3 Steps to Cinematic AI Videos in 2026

Sometimes there's weird glitches in the generations that you'll want to trim out as well. The first pass through tightens everything up and gives us our first look at the assembled story.
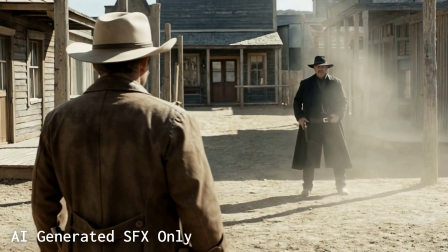4:19 Next up, we need to add sound effects and music. This is where things really come together. It's been said great videos are like 60% due to good audio, and personally, I would up that to 80%.
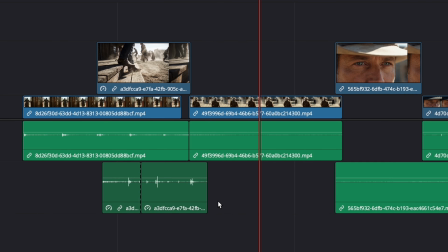4:30 It's just way more important than you think. Now, many AI models generate their own sound effects, our shots included.
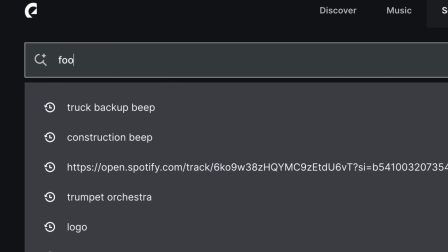4:36 These can be useful, but most of the time, you can get much higher quality ones from a music and sound effect licensing site like Epidemic Sound, which is what I'm using here.
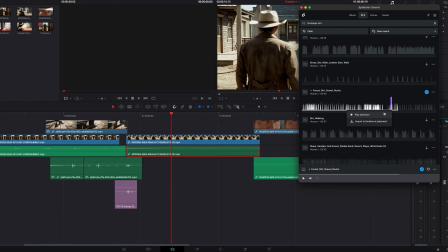4:44 Wherever it is that you get your sound effects, just go through your whole video and add a ton. You want sounds for every footstep, door hinge, and gust of wind. Just make sure that each sound is really only as loud as seems realistic for that shot.
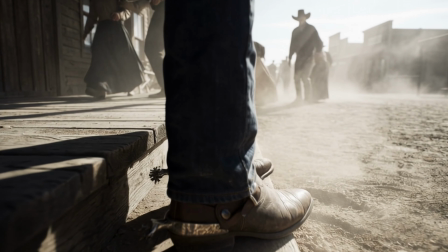4:58 Footsteps should be loud if we're showing a close-up of boots, but soft if it's a wide shot.
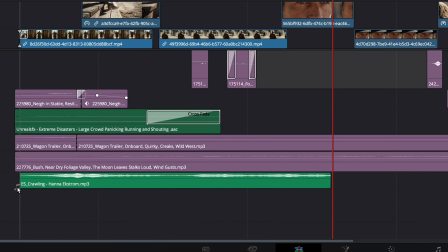5:03 Once we've laid out our atmosphere, we'll add a musical score to tie everything together. Obviously for this one, we're gonna pick something Western themed.
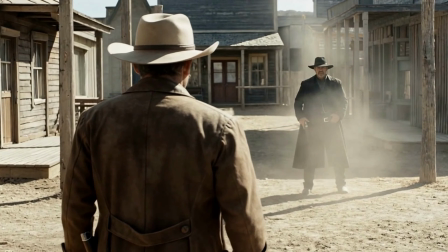5:13 Finally, step number 3, the final polish, which is color and effects.
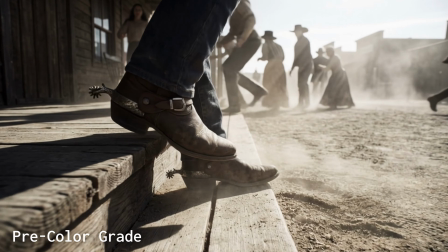5:17 No matter how hard we try, it's very unlikely that every clip that you generate is gonna match up perfectly. To give each shot a consistent tone and the whole project a cinematic feel, we have to open up the color correction tool of our software.
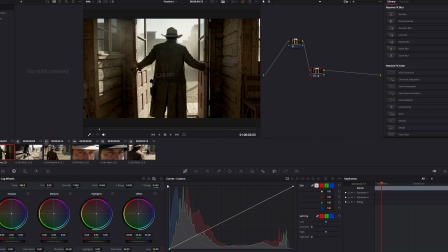5:30 Here we can apply color adjustments to each scene so they match, and even add effects like vignette or film grain to tie everything together.
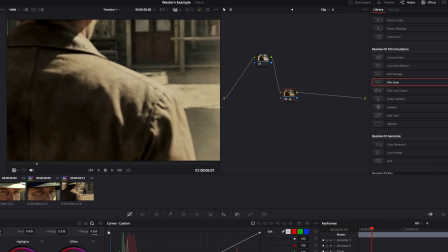5:38 You can even do something unusual.
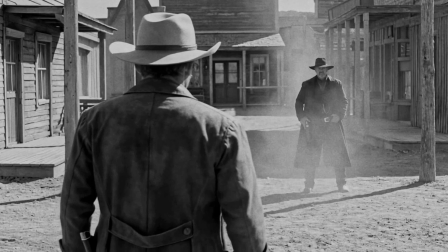5:39 I found that I actually really liked the look of this scene in black and white, as if it were like an old Western before color TV even existed.
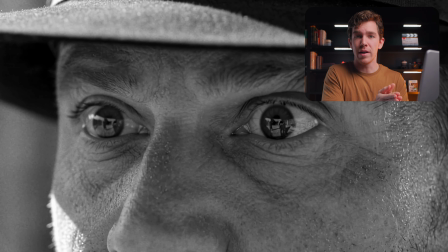5:47 This is the final place where you can put your creativity to work and make the final product completely your own. Now I understand that this was a quick, abbreviated version of instructions for editing, so if you want to see a true beginner deep dive on editing AI videos, I'll have that linked in the description and on screen in just a second.
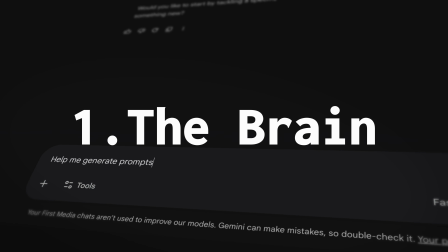6:04 So let's recap the stack. Number 1, brain. Gemini for structure, which was rewritten by me.
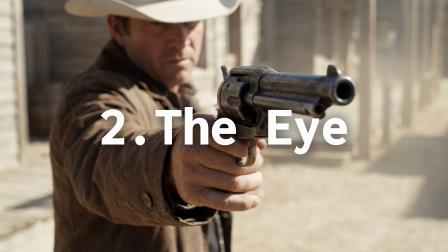6:10 Number 2 is the eye, where I use Kling 01 for images and Seedance 1.5 Pro for video.
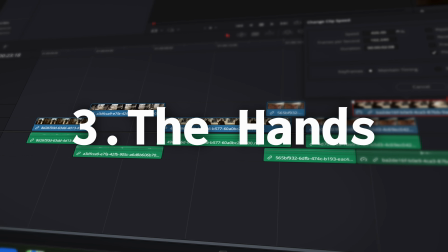6:15 And then number 3, the hands, which is DaVinci Resolve for manual cuts, sound layering, and color grading.
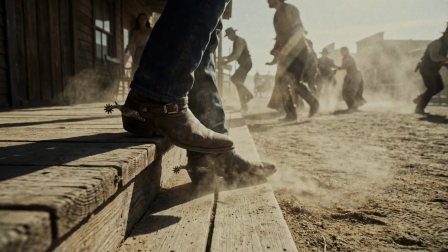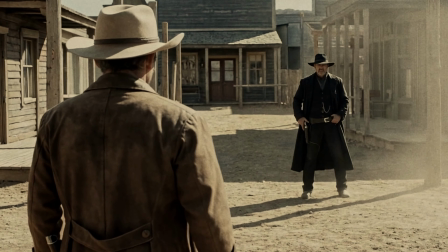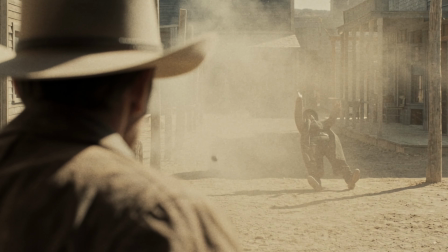The video that we just created was fake in its materials, but the intent was real, and that's the lesson. Don't let AI be the director, let AI be the camera, the set, and the microphone. You're the director, you get to decide what happens. I've linked all of the tools that I mentioned, Higgsfield, DaVinci, in the description down below. And if you want to get even better at editing, you should check out this video where I do a deep dive on editing up AI video. Until then, we'll see you in the next one.